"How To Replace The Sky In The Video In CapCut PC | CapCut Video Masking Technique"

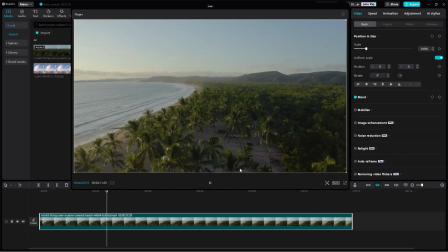0s
Hello everyone. In this CapCut tutorial, I'm going to show you how to edit this video and turn it into a movie scene of a fantasy world like this one.
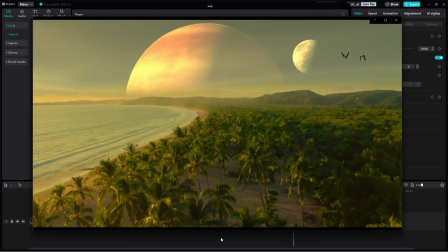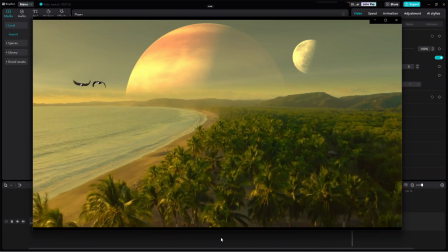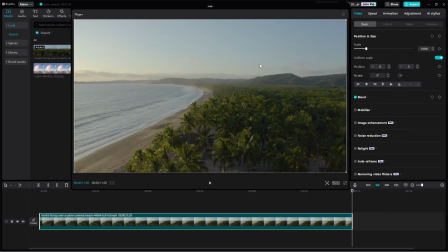20s
Alright, so the first step here is to create or get a sky image that will be used to replace the sky in the video. One key thing to take note in choosing the image is that, since this is a daytime scene, the sky image should have a color tone close to that of the sky in the video, so that later they will blend seamlessly.
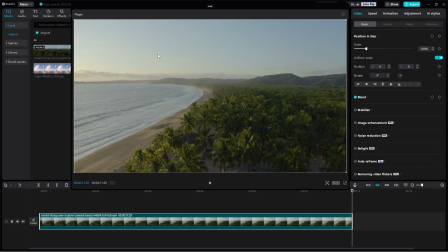36s
And also to ensure that image quality doesn't degrade in the video, it's strongly recommended to use an image having a resolution of at least the same as the video's resolution.
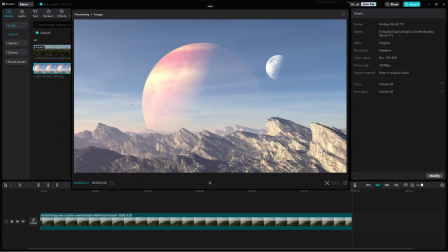45s
For this exercise, I will use this image, which is 1920 by 1080 pixels, which nicely matches the video resolution.
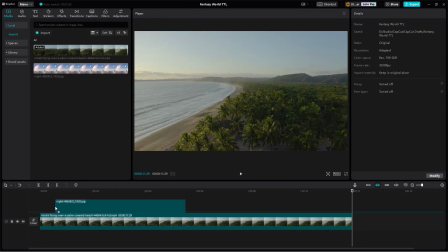52s
Once the image is ready, add it to the timeline above the main track and make its duration the same as that of the main video.
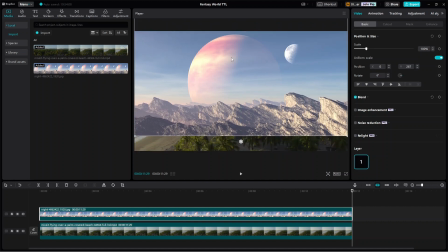59s
Then adjust its vertical position if necessary. Now show the video masking options and properties and apply the horizontal mask.
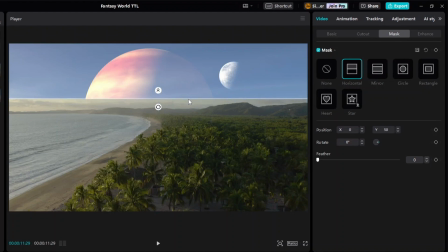67s
Then adjust the mask's position to be slightly above the horizon in the video. And if necessary, adjust its angle such that it's parallel with the horizon. And finally, to blend it nicely with the skyline in the video, increase the feather accordingly.
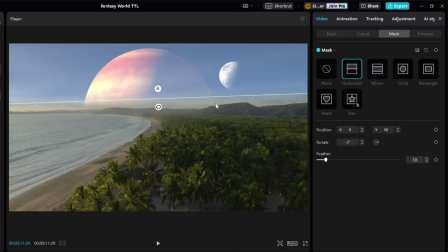82s
Alright, as you can see here, the skyline already looks seamless and nice, but the color tone of the sky doesn't quite blend with the color tone of the land. To fix this problem, and to add an atmosphere of a fantasy world, we are going to play with the color adjustment of both the video and the image.
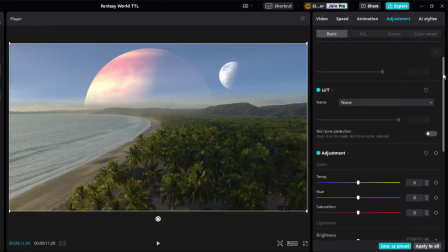97s
So first, select the video and show its adjustment panel. Then go to the color adjustment and adjust the temperature, the hue, and the saturation values. A positive temperature will give a warm color tone, like in the late afternoon or before the sunset, while a negative temperature will give a cool day light tone.
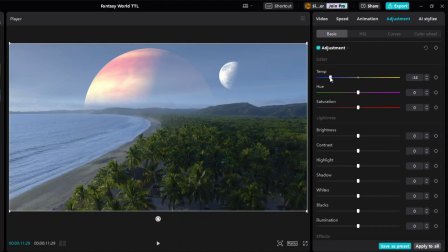114s
Since the sun in this scene is low, I will give it a warm color tone. And then to amplify the green color of the coconut trees, I will adjust the hue towards green and saturate it. You may also play with the lightness settings if desired. For example, here I'm just gonna increase the brightness slightly.
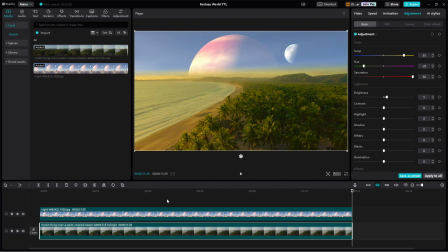132s
Alright, once you're happy with it, repeat these color adjustment steps on the sky image so that it blends nicely with the video.
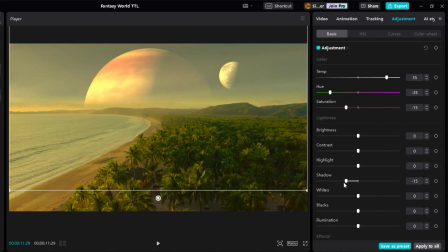140s
For this sky image, I will also reduce the shadow slightly. Alright, so the main part of the scene is done.
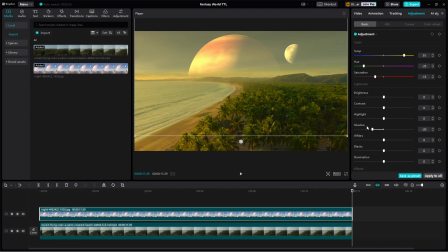147s
Now let's add the two flying birds to make the scene more alive. For this purpose, I will use stickers.
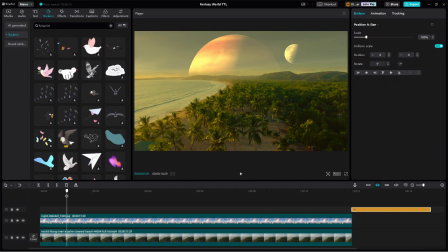153s
So I will add this flying bird sticker. Set its entry time to the scene at 1.5 seconds into the video, and its duration to about 9 seconds. After that, resize it according to the desired perceived initial distance of the bird from the camera.
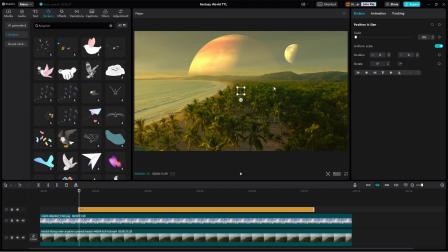169s
Now to make the bird appear flying from the right side of the screen and then disappear on the left side of the screen, we will have to animate the position and the scale of the bird sticker. To do that, first place the sticker somewhere hidden outside the frame. And now with the playhead still positioned at the start of the bird clip, use this frame as the start keyframe of the flying bird animation.
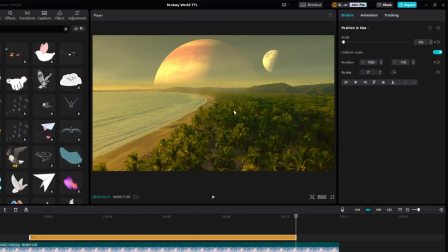188s
After that, move the playhead to the end of the bird clip. Then simply add a minus sign to the sticker's X position and adjust the Y position accordingly.
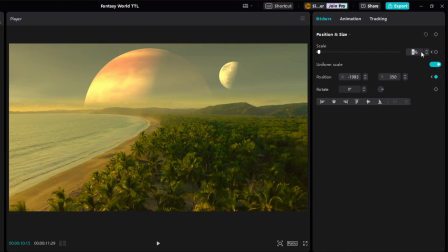197s
We may also increase its size a little bit to give an impression that the bird is getting closer to the camera as it flies to the left.
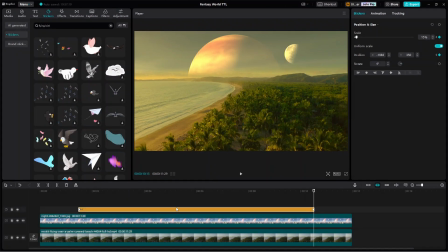204s
And then to add the second bird, simply copy the bird clip and place it above the first one but a few frames behind.
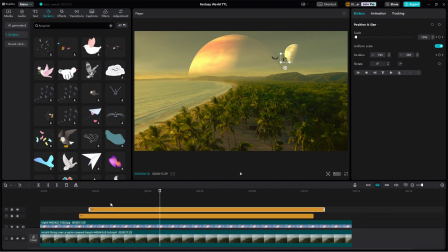211s
Alright, the next step will be adding the 1.5 second letterbox animation in the beginning of the video. But since our video consists of multiple video tracks, we cannot simply apply a mirror mask on the main video clip to achieve it.
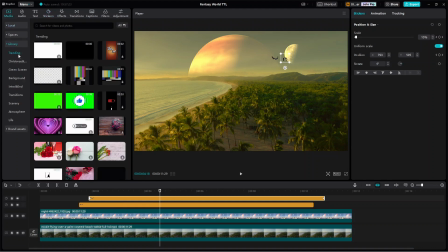223s
Instead, we will have to use two auxiliary black clips, placed one on top of the other above the sky clip.
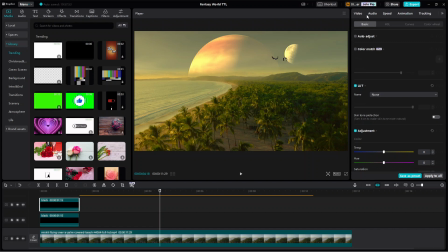232s
Then we will apply horizontal mask to both of them but with different angles, such that the bottom one is like the mirror image of the top one.